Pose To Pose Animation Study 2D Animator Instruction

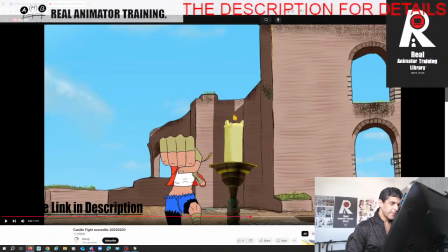(78:20)
So her fist is below the flame, and she's punching nowhere near the candle, right? And now the flame is huge. Here the flame is tiny on a much bigger shot.
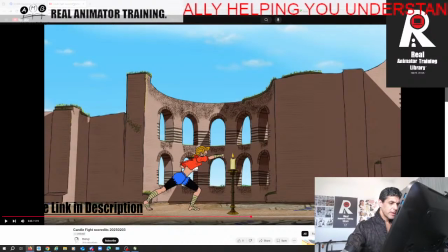(78:36)
Here the flame is huge, right? And her arm is tiny, right? It's okay you did that to show that there was an effect of the flame, but even here, right? The ordinary flame is huge. And her hand is tiny, and she's this close next to it.
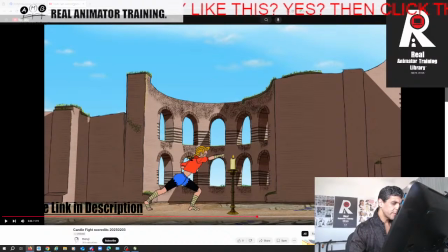(78:55)
So your geography again is off.
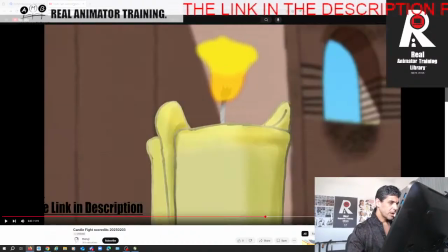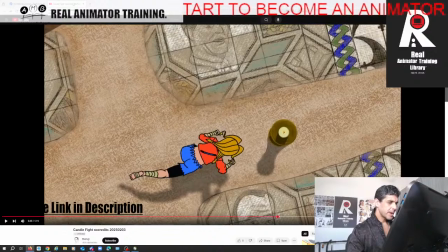(79:03)
We got a top shot, but I don't know why. And these aren't the most appealing shots to look at.
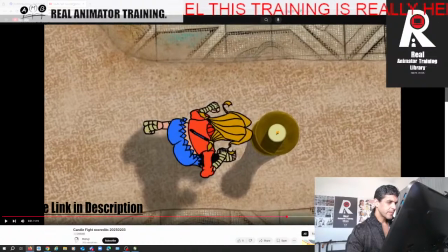(79:11)
But that's what you've chose to have. I'm not going to go too much into that.
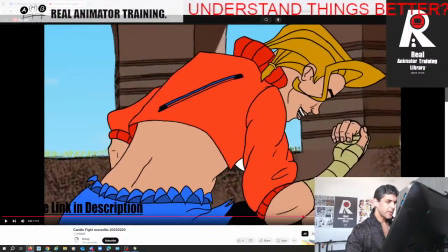(79:16)
So again, here as she does this dragon punch, the framing is so tight on her.
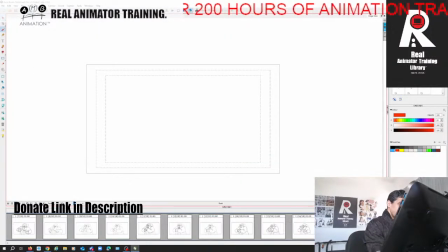(79:25)
Why don't we frame like Ryu when he's about to knock Sagat? We go and we really see the fist, and the emphasis is on the fist, right? With this, right? So, but here you're framing this thing. We're seeing her back,
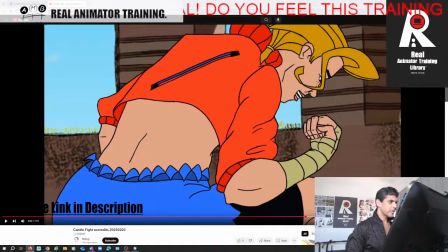(79:46)
and her butt more than we're seeing her fist and what's happening there, right?
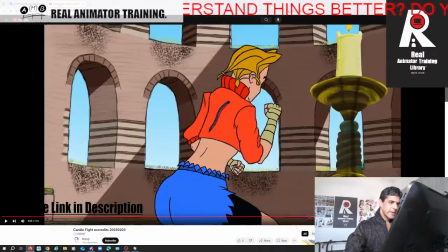(79:54)
Then we pull out as a jump cut,
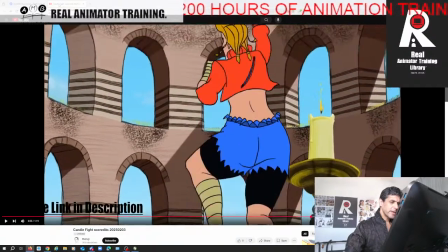(80:01)
but again the proportion drawing of the character is a little off. I'm not going to keep picking on you for that.
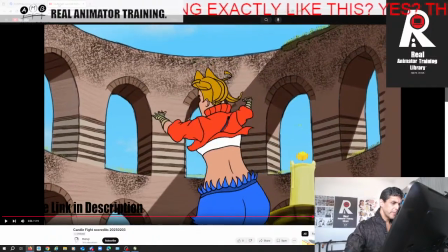(80:08)
We've spoke about that.
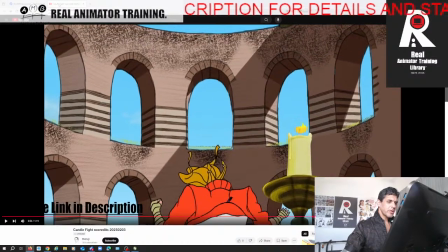(80:14)
You're trying to do dynamic perspective.
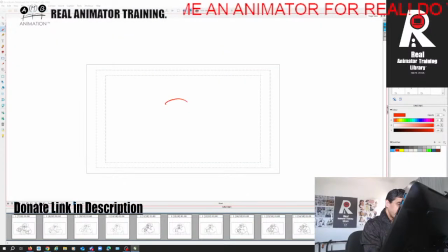(80:21)
Dynamic perspective like that, right, requires not just anatomy drawing, but even like if I want to be consistent with this kind of angle,
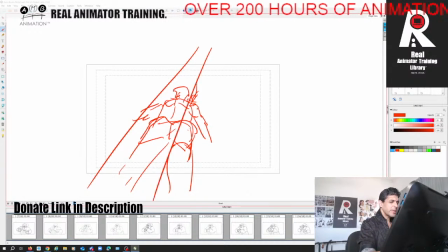(80:39)
I'm gonna need some guidelines, right? But you're kind of winging it, which is why the draftsmanship feels really awkward, right?
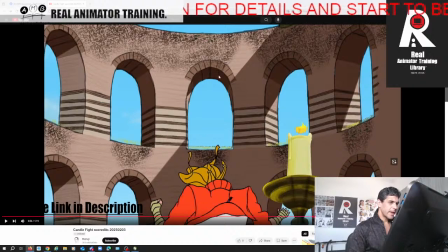(80:51)
Because you're kind of winging it. And also the angle of the building in the back doesn't
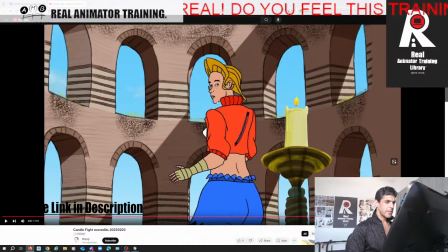(81:00)
necessarily suit the vanishing points, right?
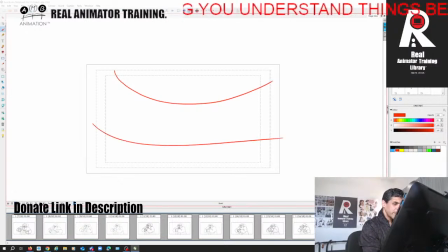(81:06)
So let's say you've got this kind of curvature and it's getting straighter towards the horizon, right? Right. I'm eyeballing it myself, right?
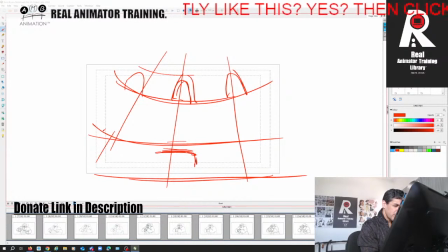(81:21)
So you need to think about her belt, which you kind of have, but then her head and neck is going to be hidden, as we're seeing. Like, you got to think of it as a series of ellipses, right?
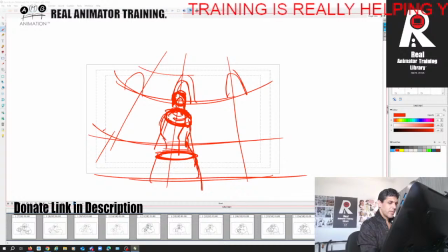So that will sell that perspective better,
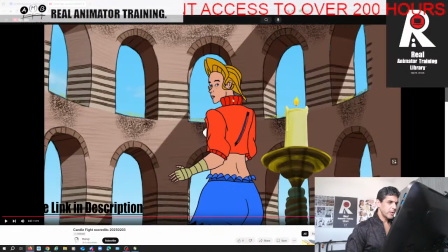(81:49)
but you're trying to show it like as if we can see her neck and her shoulders from that angle.
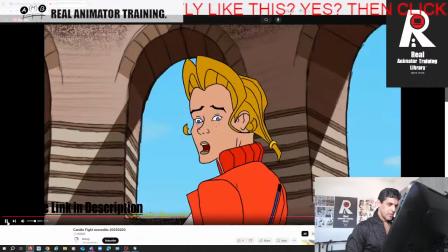(81:57)
We can't, right? Also the height of her in comparison to this candle, right?
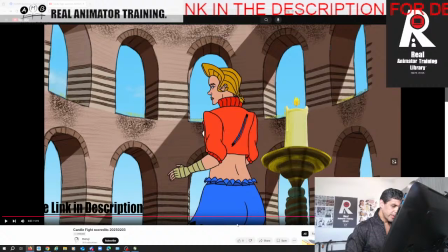(82:05)
If we look back here,
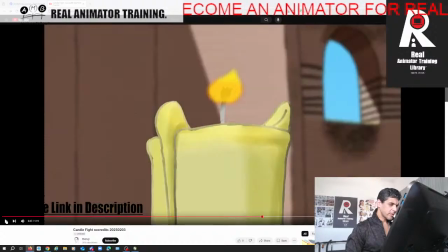(82:12)
okay, that's consistent, right?
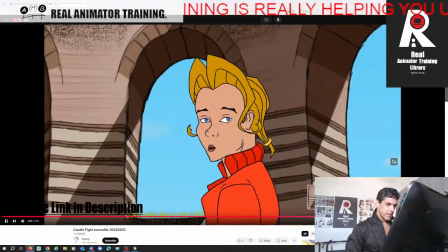(82:17)
The other thing I want to mention to you is I did like that expression.
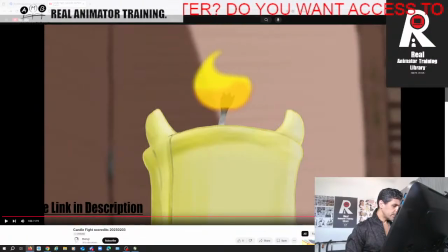(82:26)
Again, your bottom, it might be your choice.
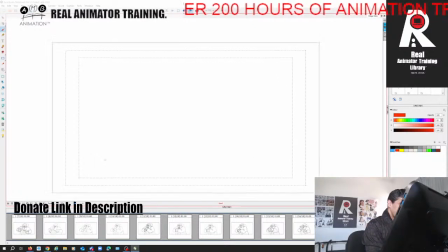(82:30)
It might be your choice in your design, but that's why the design feels confused to me. It feels you're going for some a kind of more thick-necked anatomical character, right?
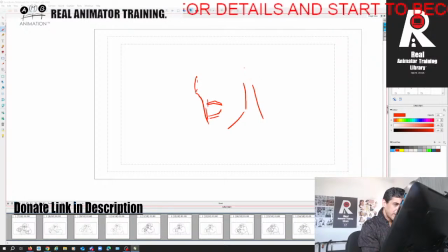(82:43)
But then as you animate, you're floating those teeth on the lips, right? So as she moves her mouth open and makes a different shape, those teeth are floating on the lips.
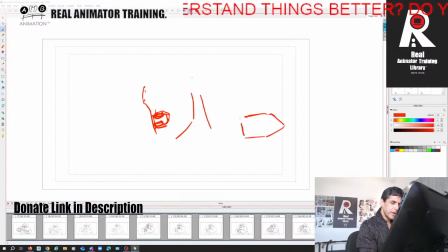(83:00)
The lips should be covering the teeth, right? Like I said, the four incisors and the canine, if you want to show a bit of the bottom teeth, maybe the other underside like that, right?
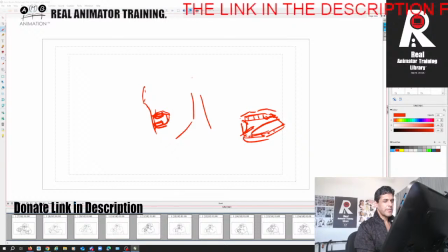(83:18)
The lips should be covering the teeth, not where the lips go, the teeth decide to go, right? Takes away from your animation. It takes away from what I feel was a nice expression. Now
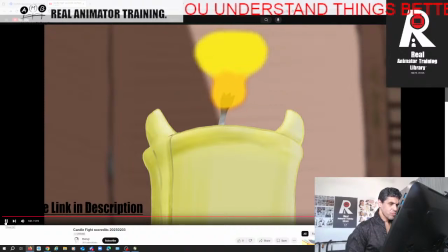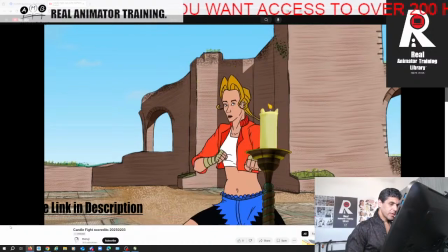(83:41)
this again here, this Kick! right?
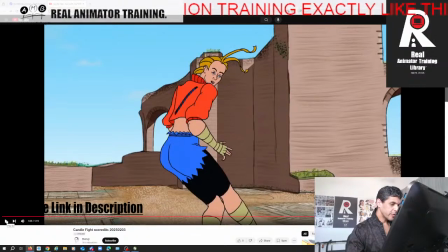(83:48)
You clearly took reference, and well done for that. But again,
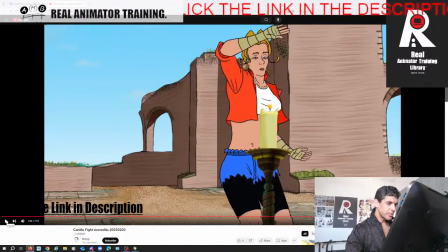(83:54)
I'm not sure doing it all in this one shot really helps, because she's huge here, right?
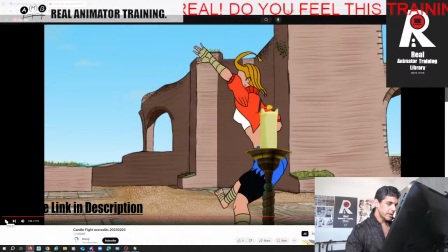(84:04)
She's come towards the camera to kick, but now she's suddenly I'm not sure what she's doing. She's going small and getting away from us.
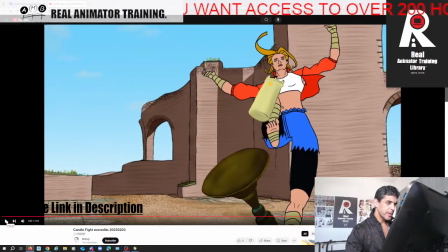(84:17)
And it feels like you're trying to, this leg should be huge kicking the camera.
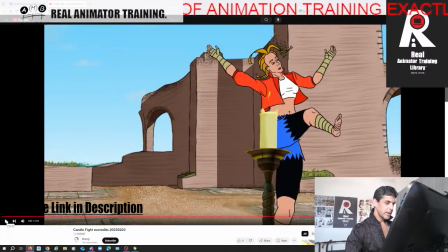(84:25)
Like this foot,
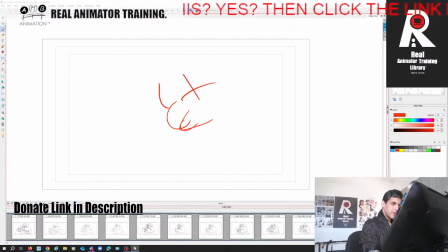(84:27)
even if it's turning, if she's back here, this should be coming into the camera, right? Not getting smaller. Like, she was huge before, but then when she actually kicked it, she became tiny, right?
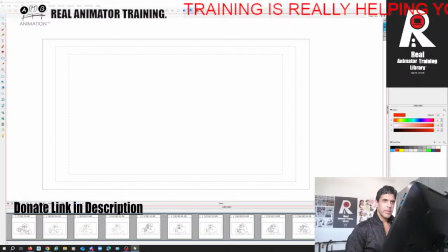(84:45)
So we need to be getting bigger there, not moving away from us, right?
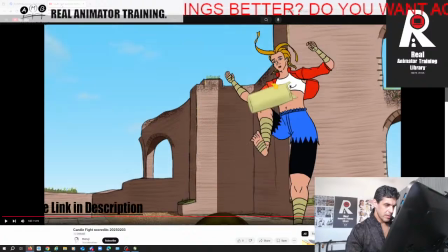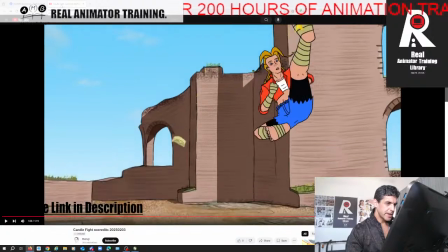(84:58)
Right? So she managed to kick the camera by moving away from it, right?
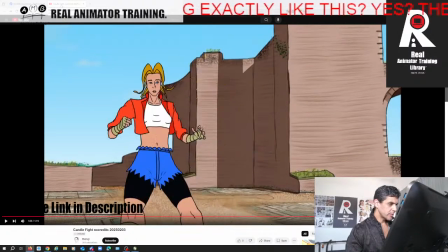(85:04)
So I'm not sure if that shot
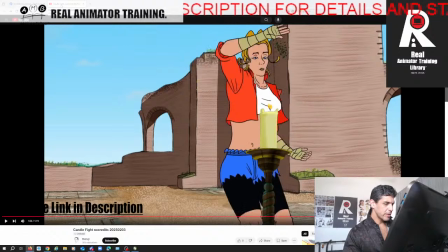(85:10)
particularly, like here, look at her size in relation.
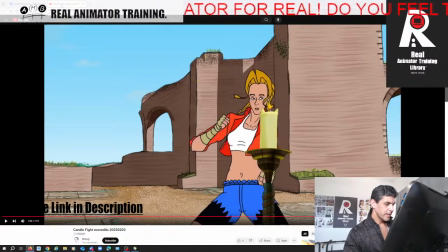(85:17)
She's coming towards us, right? She's bent kneed, right?
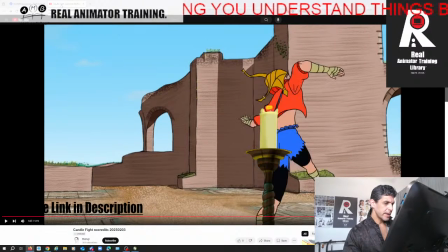(85:25)
Now she's standing full height on one leg and she's tiny, and she's jumped back, right?
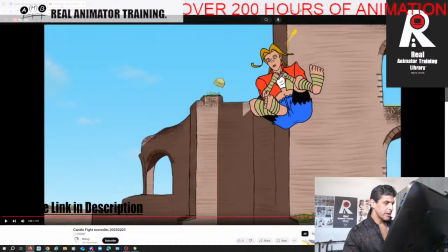(85:35)
And so you've done the live action reference of the kick,
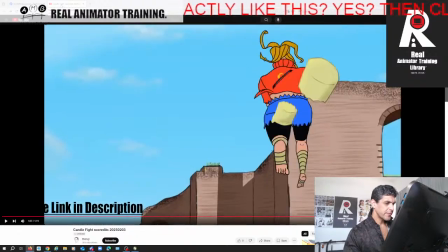(85:40)
but it's like you've just tried to make it fit and work in this angle without really
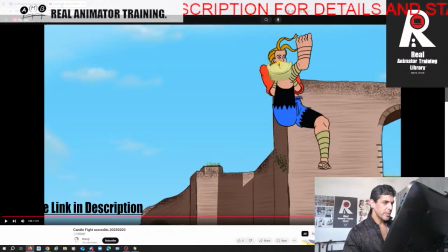(85:47)
thinking about whether it's the best angle for that particular shot.
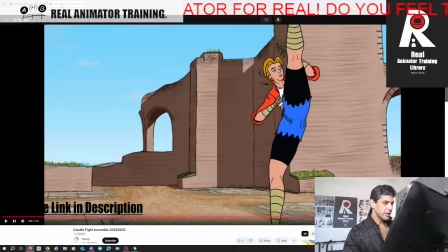(85:55)
So now she's huge, stretch huge, and she's tiny.
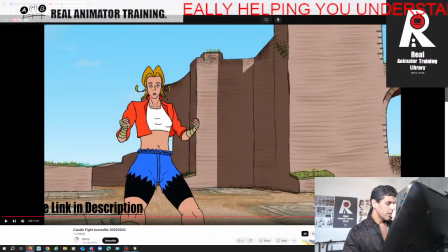(86:01)
Then she comes and step, like her placement, like it's like there's no floor, right?
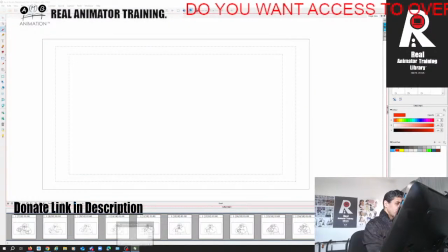(86:08)
1 minute the ground's here, then the ground's here, and she's getting really big hair, and she's standing on the ground here, right?
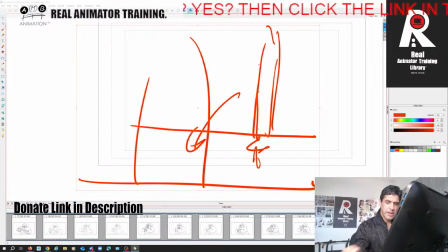(86:20)
So it's very inconsistent in that regard.
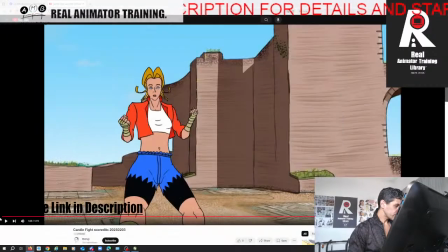Again, the framing here this gut doesn't really add, because we're looking at her screen left and now she's screen right.